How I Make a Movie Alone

All right, so I'm gonna be filming a short. I can't see and I'm gonna be doing a behind the scenes at the same time to kind of give you an idea of how I make something. But I'm filming the behind the scenes on my VHS because my nice camera will be being used for the short so the idea all i have right now is it's going to be like one of the ones i do like an old movie so it's going to look old like 1930s 1950s in that range and the idea is sunglasses were just invented and they're not cool yet and
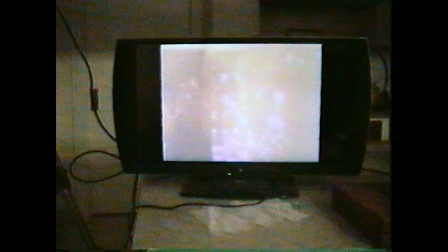0:52 i'm just going to take it from there i know what i'm going to do with that the
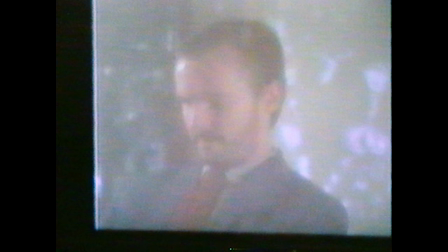0:57 way i go about doing these old movie
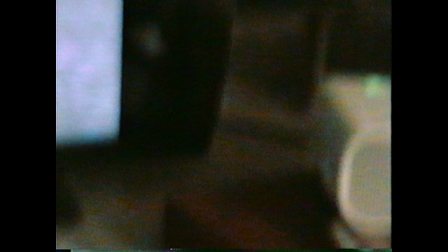1:03 videos is like this all right so i have four things you need
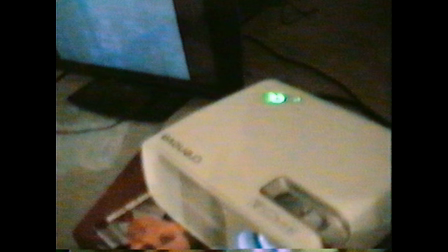1:09 i got a projector hooked up to a laptop
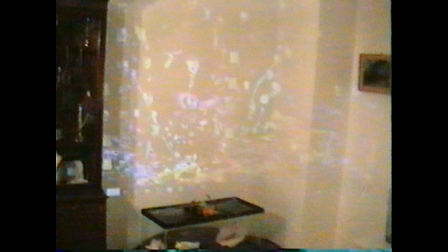1:16 and that projects onto this wall right here.
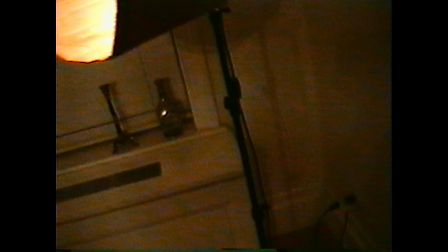1:22 I got a light, a single light.
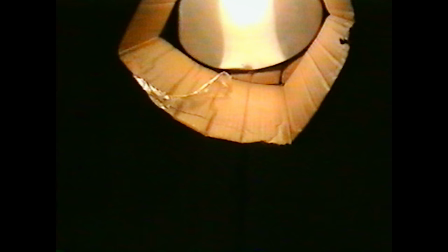1:25 This is an old photo light that used to be my dad's that when I was working on my movie Island,
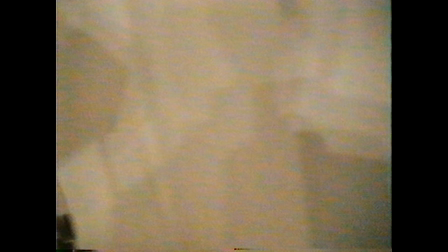1:32 I cut out a piece of cardboard to turn it into a spotlight.
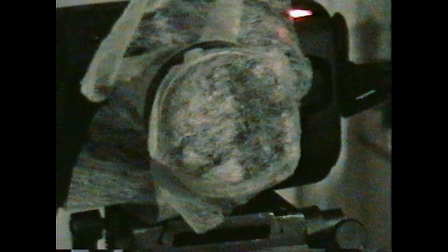1:38 And I got the camera and this is something I invented myself. This helps it look like old and blurry and grainy.
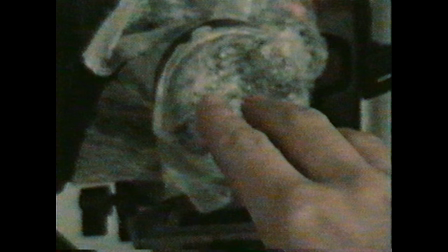1:46 I take a dryer sheet and I've taped it over the lens and
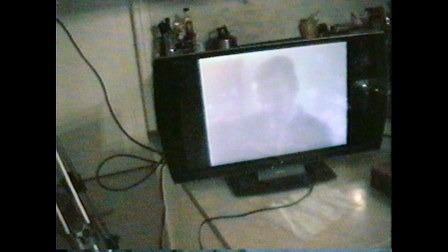1:51 ideally a used dryer sheet because I found new ones are too opaque.
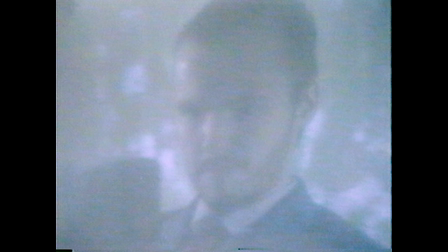1:57 And I just have a TV set up with HDMI stream from the camera so I could see myself.
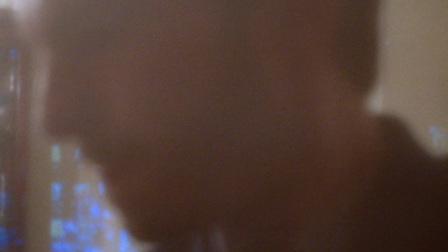2:06 One thing that's important is that
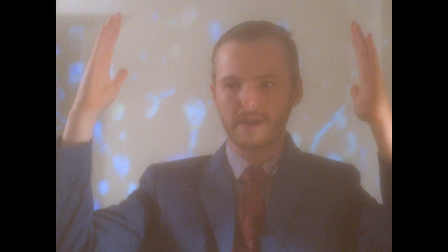2:14 I use a four by three which is the square aspect ratio because
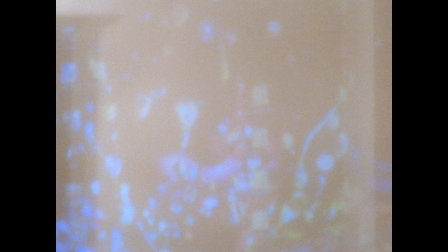2:21 that simply logistically you see the wall
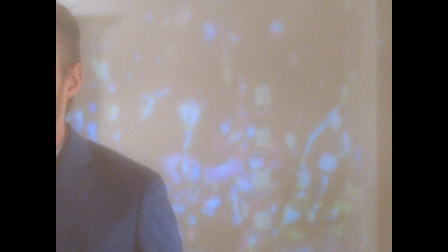2:27 isn't that big and this is the biggest clean white wall I have in the apartment.
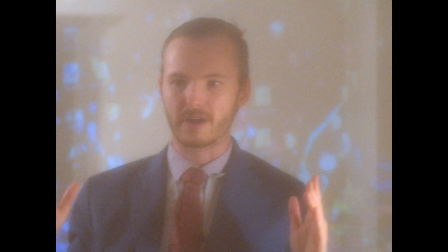2:35 So 4x3 gives me much more working area as far as like
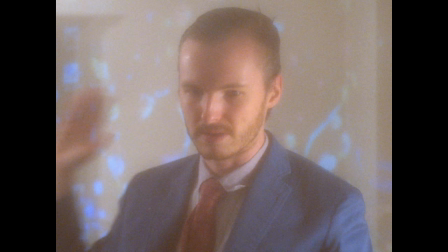2:40 shooting wider so I don't have to worry about getting the cabinets or the whatever.
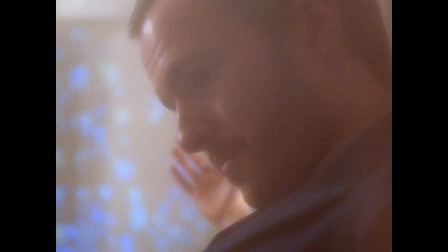2:46 So now I gotta focus,
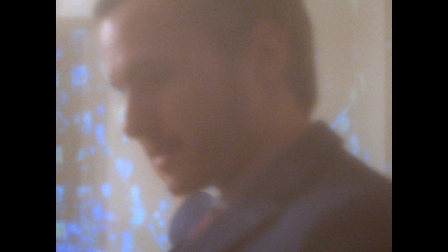2:49 focus on my hand.
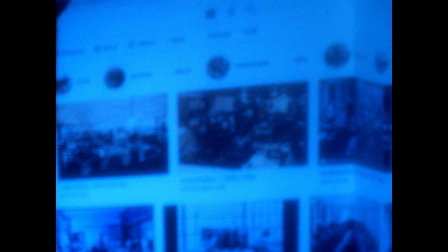2:56 I'll go on Google and I'll Google like 1930s office composition
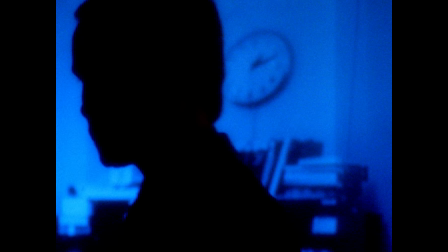3:02 that makes sense as far as me
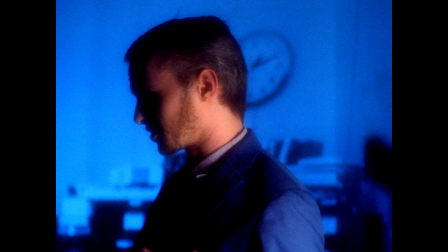3:09 uh being the character standing with this behind me so i have the first character
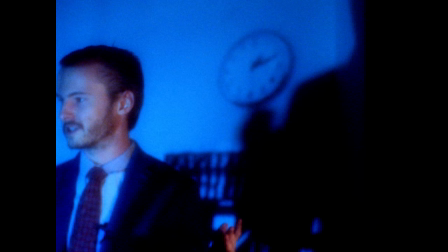3:18 and i'm probably going to do all his scenes first but this is the guy who's wearing sunglasses and because they aren't
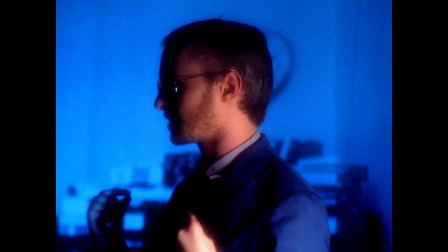3:26 cool yet the world is shitting on them the the key thing is you have to remember the good things like the things you know you're going to use in editing here so then when you play the other characters you could uh respond to those things so i'm just going to do this entire
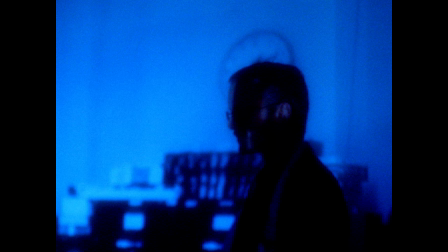3:43 scene as this guy hello boss uh more 1930s more Hello, boss.
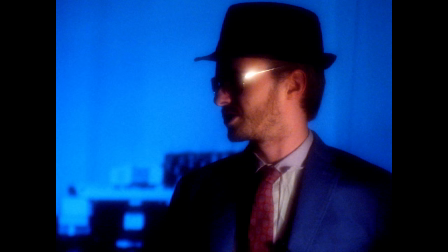3:51 How are you doing?
Maybe he needs a fedora. Yeah, I think that's good.
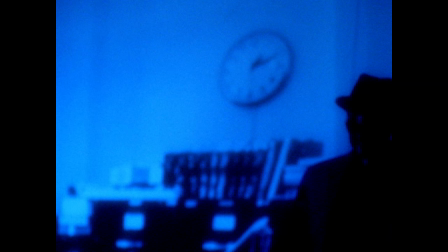3:59 Okay, so I'm picturing him getting insulted, totally railed, and the guy's a little weasel so he doesn't know how to respond.
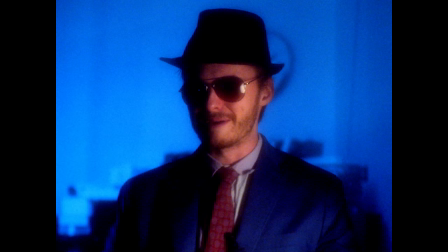4:08 Okay. Well, let me tell you. These are sunglasses.
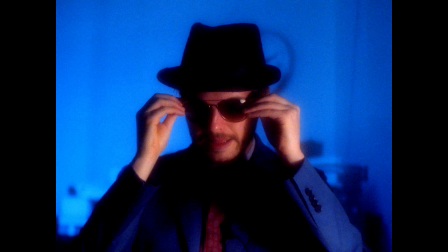4:13 I wear them on my eyeballs to protect them from the sun. Oh, these? These are sunglasses.